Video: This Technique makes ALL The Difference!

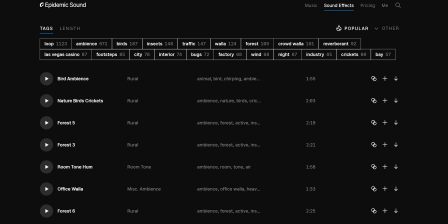(4:08)
So let's start by going to the category ambience. And then we get so many search results that I think it's a better idea to also narrow it down by clicking on traffic right here.
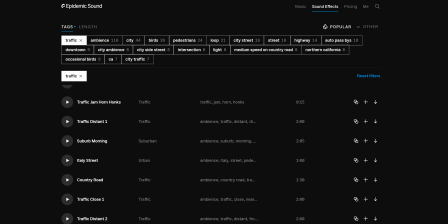(4:17)
Now what I'm seeing is that there are some specific sounds from specific places, and in this case the B-roll takes place in New York City.
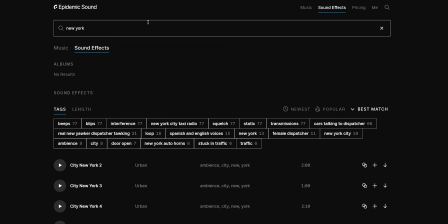(4:24)
So what I'm going to do is I'm going to try searching for New York and see what comes up. Obviously when you're looking for sound effects you do not need to take it this literally,
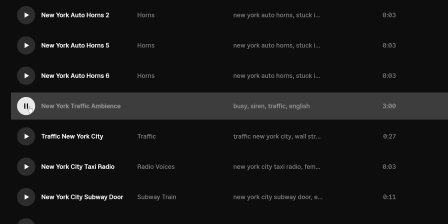(4:32)
but in this case it definitely helps. I think this one is great, but if you find a sound effect that is close to what you need,
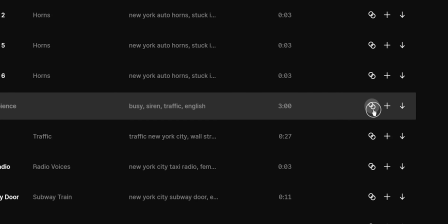(4:38)
but it's not exactly it, what I would recommend you to do is to click on these two little circles right here, because that is the find similar feature.
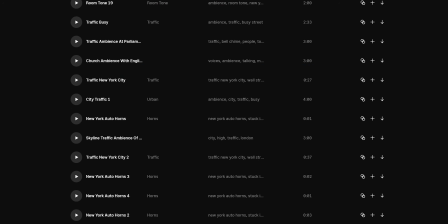(4:45)
So then you just get a bunch of similar sounds, and hopefully that way you will find the sound effect that you're looking for. I find it really easy to find sound effects on Epidemic Sound. I also use music from Epidemic. I literally just use everything from Epidemic in all of my videos. I love their service. It's all in one place. You can get everything that you want for just 15 bucks a month for a personal plan. So that is, in my opinion, really, really worth it. But if you're not sure if you want to get a paid subscription, I totally get that. I can offer you the first month for free if you use the link in my description. You can get the first 30 days for free for a personal plan or a commercial plan. So if you want to work on your sound design, and my guess is that you want to because you're watching this video, I really recommend you to get the trial so you can try it out for yourself.
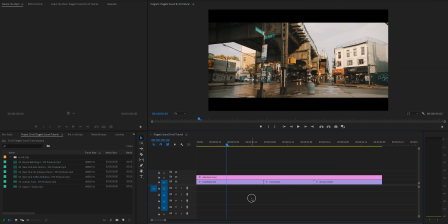(5:28)
So I just downloaded all the sound effects that I need, so let's go and hop into Premiere Pro and recreate our diegetic sound.
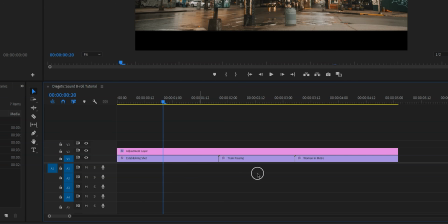(5:34)
As you can see, I already have my clips lined up, so the first thing that we'll add is our traffic ambient sound.
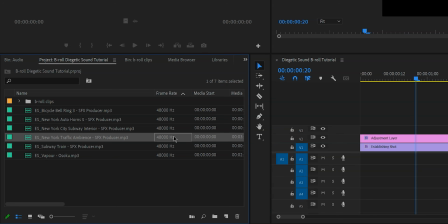(5:40)
Since this is a long track and we only need a few seconds, I'm going to double click on the track to open it up right here in the source monitor.
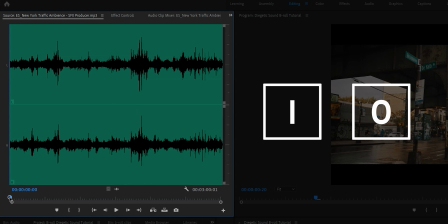(5:47)
Here I'll make my selection using the I and the O key, which is our in and our out point, or our start and our end point.
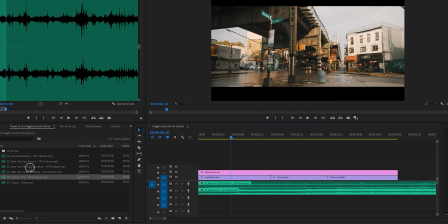(5:54)
And then we'll bring that to the timeline. When we've done this for all of the clips, it is time to start editing.
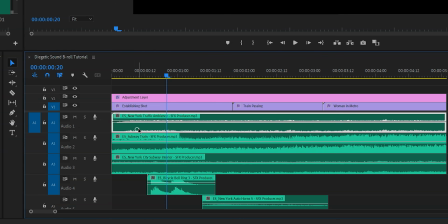(5:59)
So this one right here is the traffic track.
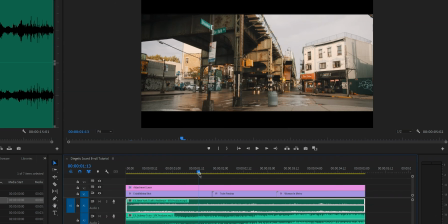(6:01)
And what I want to do is I want the traffic to be heard in the background of the first and the second clip, but not in the third one, because that is when we're inside of a metro.
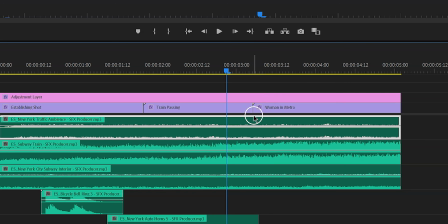(6:09)
However, we're not just going to cut it right here at the cut of clip 2 and clip 3. What I'm actually going to do is I'm going to cut it a little bit later.
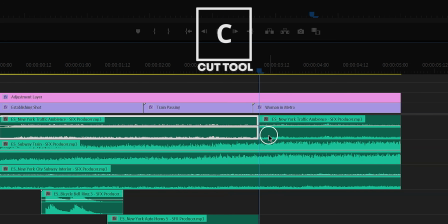(6:16)
And the reason is that I personally think that it sounds a lot better when these sounds are introduced like J and L cuts, because this makes cuts less noticeable.
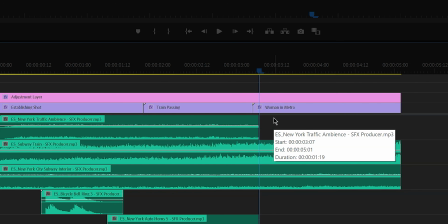(6:24)
So here's a quick example of a hard cut
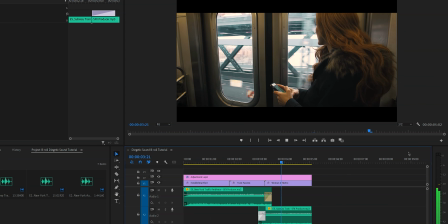(6:28)
and without a hard cut. It is a subtle difference, but the second one is a lot better overall.
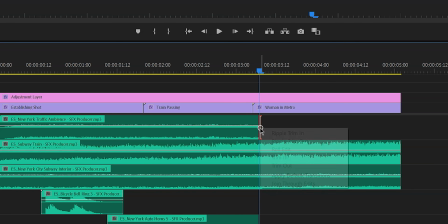(6:36)
And now to fade out the track, what we're going to do is we're going to right click right here on the end of the clip and then click on Apply Default Transitions. The second track that we have is the subway train passing by, and the same principles apply,
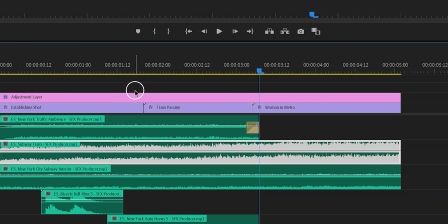(6:48)
which means that we need to introduce the sound of the train a few frames before the train is actually in the shot and apply default transitions.
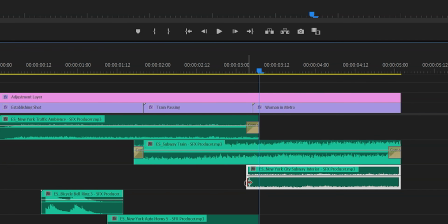(6:55)
Let's do the same for the subway interior sound, which we will just play in the last clip because that is the only clip that we're inside a metro.
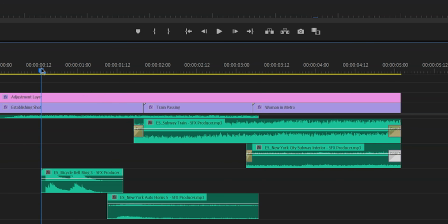(7:03)
Now when it comes to the quote-unquote accent sound effects that I've chosen, in this case a bicycle bell and an auto horn, I'm just gonna play some randomly because there is no bike in frame.
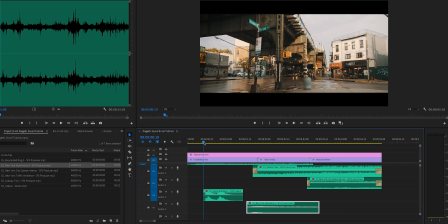(7:12)
We don't need anything to be very specific. The reason why I am adding these sound effects is because it adds a little bit more depth to the story.
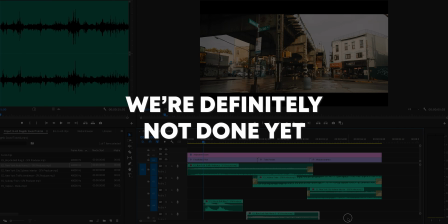(7:20)
So now that we have everything timed, we're definitely not done yet because we still need to work on volume and some other things.
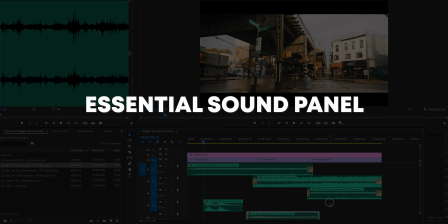(7:26)
So what we're going to do is we're going to be opening up the Essential Sound panel, and we do this by going to Window up here and then click on Essential Sound.
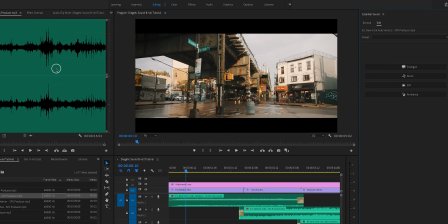(7:33)
The first thing we're going to do is we're going to select the ambience tracks by drawing a box over them.
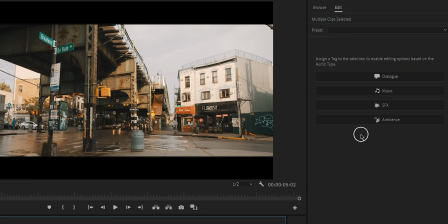(7:38)
And then we click on ambience in the Essential Sound panel.
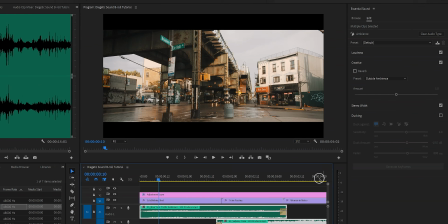(7:42)
The reason why we do this is because now we get the option to auto match the loudness of the audio to whatever is considered average for ambient sound.
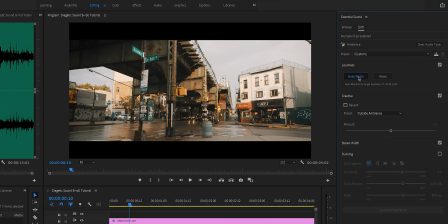(7:50)
This is so quick and easy, and now there is no need to get into the science of sound design, so it's perfect for people like us.
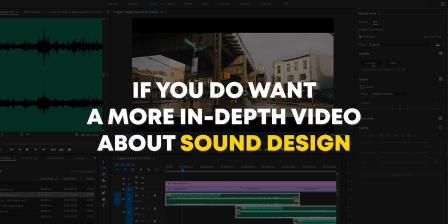(7:56)
But if you do want a more in-depth video about sound design, and not specifically diegetic sound, but sound design, then please let me know in the comments.
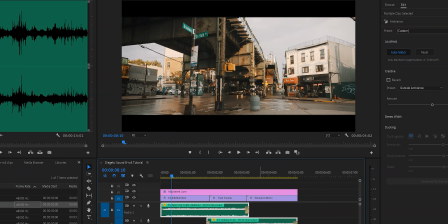(8:04)
So one thing that we also want to do is we want to make this sound more accurate, because as you can see, this is shot in 2 different locations, so we want the loudness to match that. So we're going to do this by creating some keyframes.